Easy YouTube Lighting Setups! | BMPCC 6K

It takes me probably about an hour or so to get everything in the right position. I typically will take everything to the computer. I'll do a few test shots and, you know, some minor color grading and just kind of see exactly what I would like for everything to look.
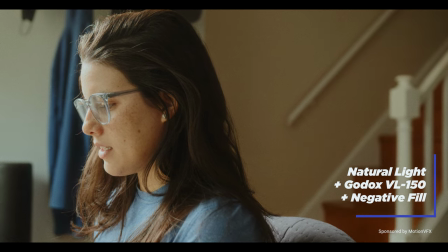And when it's nighttime and there's no sun change coming in and out with clouds or anything like that, it makes it a lot easier.
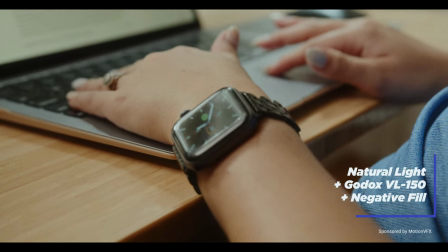So if you can film at night and you're only using one light, or I guess it doesn't matter what you're doing,
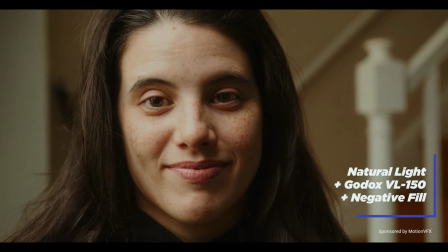but if you need more control because you have windows, you don't have a basement or somewhere that's blacked out, there are ways to go about that. You can get cinefoil, you can use sheets, you can do all kinds of stuff, but definitely take your time. As much as audio is very important to video and clearly the visual you know the camera creates some sort of importance but the lighting is just as important as the audio because audio of course you know people are hearing stuff it needs to be as crisp as it can be but then the lighting if it's done not in a good way and it's not flattering and it doesn't make you pop or give that depth and make it look like you're on a set. It can, you know, your retention time can go away and people can click off or anything like that. So just experiment with your space, take some time and find that perfect groove of where you'll remember the setup and it's something you can slightly adjust over time. You don't have to rush it because I change things all the time as you have seen. So So, yeah, I've blabbed on enough. So, oh, we need to go to these. So we're going to hook these up and we'll come right back and then we'll end the video there, I guess. I don't, yeah, that's what we'll do. Yeah, yeah, yeah. Okay, so I'm not even going to bother to get this light out of frame.
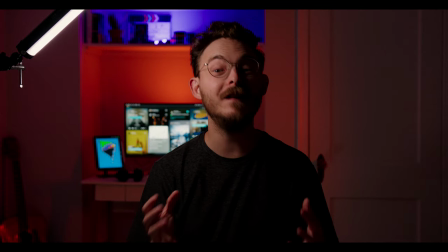I just, I want you to see it. So here is the Pavo tube. It's on 15% power, and it's about a foot away from my face. No diffusion, just what's built into the light. And it feels a bit harsh, no doubt about it. I've left all of my other practicals and helpers behind me on.
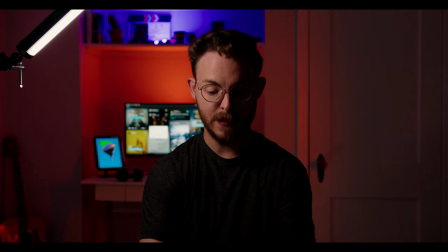So it definitely still gives you something. And honestly, seeing this just on the monitor, it looks pretty cool.
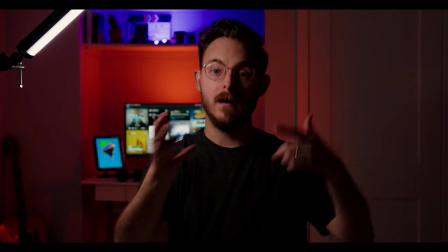So this might come across as a win on the editing floor.
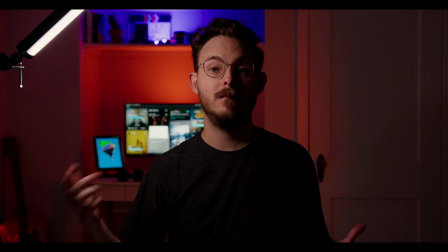and it might look like something like you could just use this little tube light sometimes if you want. So it's definitely more dramatic and harsh, but sometimes that's what you're going for. You're talking about something sad and gripping and dramatic or scary or frightening,
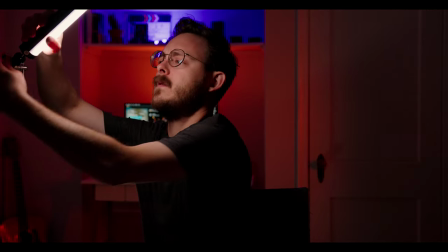but you can do so many things with this. I just have it on this little small rig arm, but I mean,
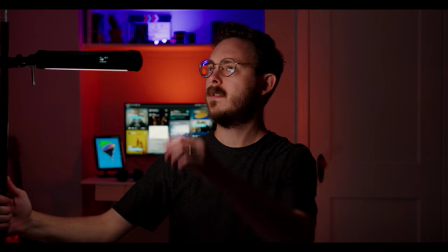just even adjusting it you know a little bit like that and maybe you know let's say you
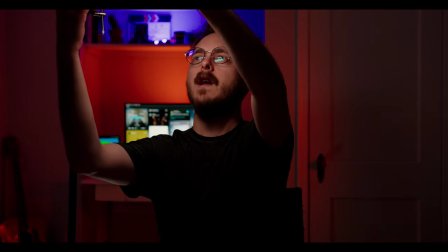had it a little bit up out of frame of course we do not have it that way but let's just say you did
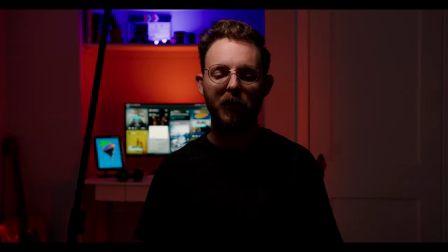that you know this gives a whole nother look and feel so you can really move this thing around and and really i don't know you can have fun i'm having fun right now um yeah so let's switch to the other one the
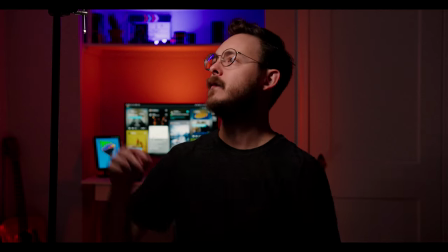the hell is this thing the ALMX and let's see what that thing can do let's see now this light
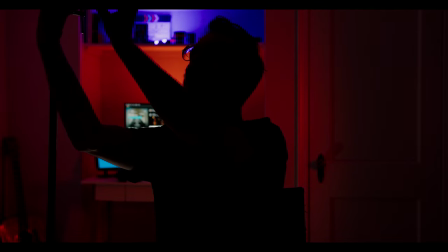does have diffusion on it it has a couple of layers it's like a magnet that you can